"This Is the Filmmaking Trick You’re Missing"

You are putting your actors in the wrong place. Hello everybody, my name is Marco Bagnoli, I'm a cinematographer, and today we're looking at a commercial where I'm going to show you that your lighting, color grading, everything you do is perfect, it just looks good, but your actor is sometimes in the wrong place, and that is what you're keeping away from getting a cool cinematic look. After watching this video, you should be able to shoot something like this. Now look at this shot.
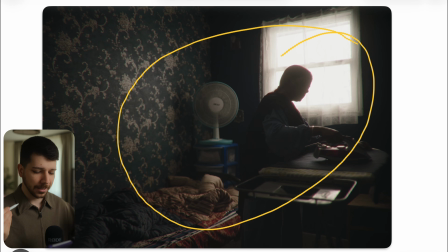0:25 Wow, nice atmosphere, nice textures, nice everything. Why does this shot look so good? And I told you at the beginning of the video, it's actually the placement of your actor. What do we mean with that? I'm telling you in a minute. First things first, what are the most central parts why this image looks good?
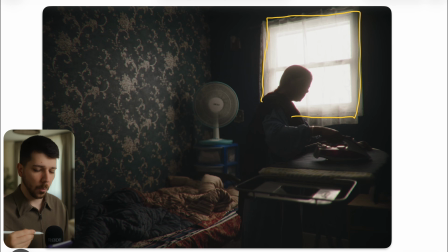0:45 First, our star actor, our window. Always have something alive, bright in your image. This is what helps you lead your lighting direction and overall mood of the scene. Because when I know when the camera is, this is the framing I got. I have the corner of the wall in the center of the image.
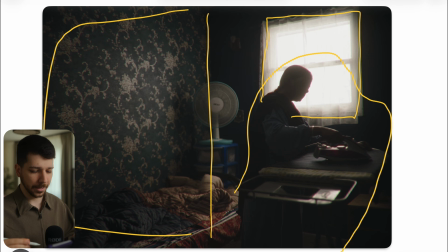1:02 I have something to do here with our actor. Here's a little bit of wall and a bed. So a lot of people will now start, okay, where do I put the light?
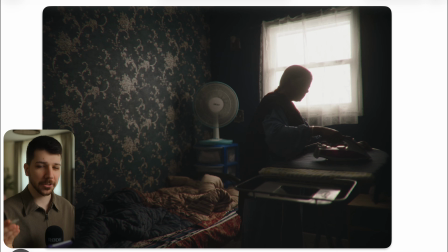1:10 But the question isn't there. The question actually doesn't exist while the light is coming from here. This is our visible or natural light source because we see it. This is the window. So every light should actually come from this direction. Sure, there can be a window or a door, but it's not established.
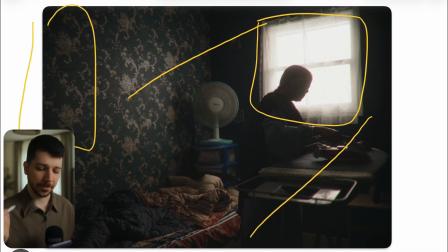1:29 So without establishing it, most of the time, it will feel very off and unnatural when light is coming from this direction as a key light. But because we have it here totally in the frame, it works great because now the first thing you do is put sheets, curtains, something in front of the window that we have a natural diffusion,
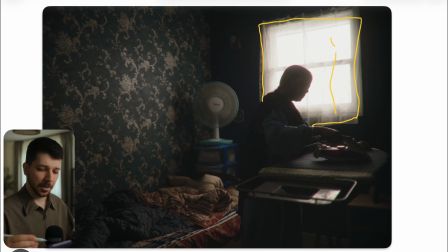1:49 because actually filming a window which is just glass looks ugly because most of the time there's a street in the background or something unpleasing to look. So we diffuse it a little bit. Then next thing, how do we light a window? Normally you would expose further outside most of the time, but sometimes we don't want it.
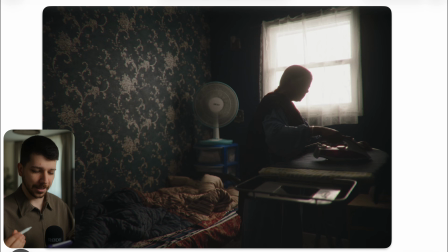2:08 When we want this hot feeling from outside, it should be dark in here and the hot light is blasting from outside. So what I would do is I would put a butterfly a little bit bigger than the window. Here a 6x6 or an 8x8. Let's choose an 8x8. Ultra bounce would be enough.
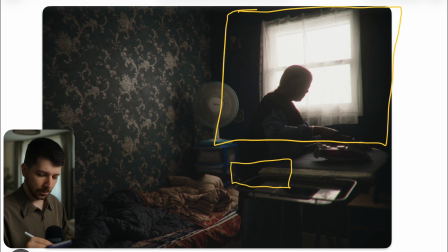2:25 So place an 8x8 ultra bounce on an angle, put some big lights on the ground, something like an XT26 or something similar. Just blast the light into a butterfly. Now we have an even overexposed exposure that gets a soft light into the room.
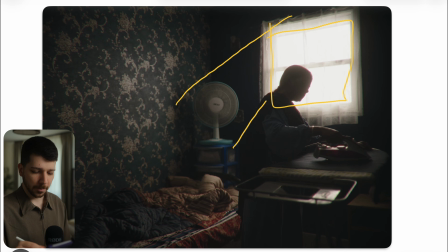2:43 So that's how we get the exposure on the window. Next problem is now light is sitting everywhere. We don't want it. We want a controlled scenario. We want this deep contrast and cinematic look. So what we do now is black everything out. Use molten on T-bars and flag every wall that is not visible.
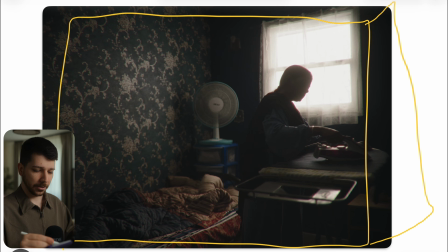3:03 Now we are taking away this light because this light can now bounce nowhere. It just gets sucked up by the black fabric and now we have nice contrast.
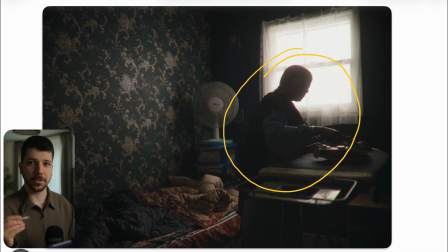3:12 Why is this placement of this character, this woman, so genius? Because we as cinematographer work in layers, and when we put the darker subject, which is this woman, in front of a bright source,
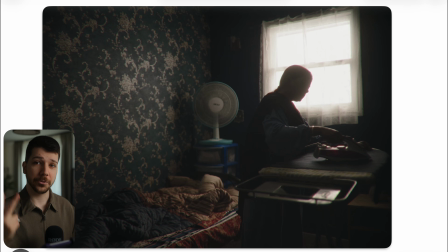3:26 we create a layer, because our goal is most of the time we have a 2D image and we try to make it as three-dimensional as possible. So we try to work in light layers like bright, dark, bright, dark, bright. As you can see with these highlights and how we set up the shot, we created multiple layers.
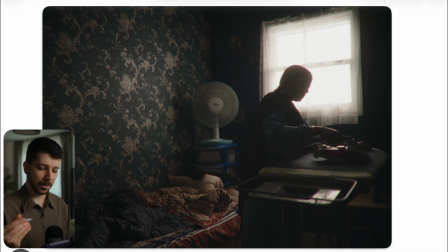3:42 And sometimes, or a lot of people, when they're going for this dark look, and it doesn't have to be a silhouette most of the time, but we tend to have silhouettes like this because it creates a nice separation.
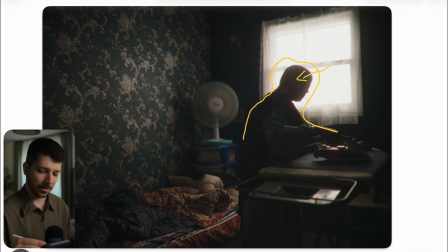3:55 And sometimes the facial expression of a character is not important. It's more about the movement and that we see people overall. So when you would just place her here, we wouldn't have this nice separation. We actually put her in front of this framing.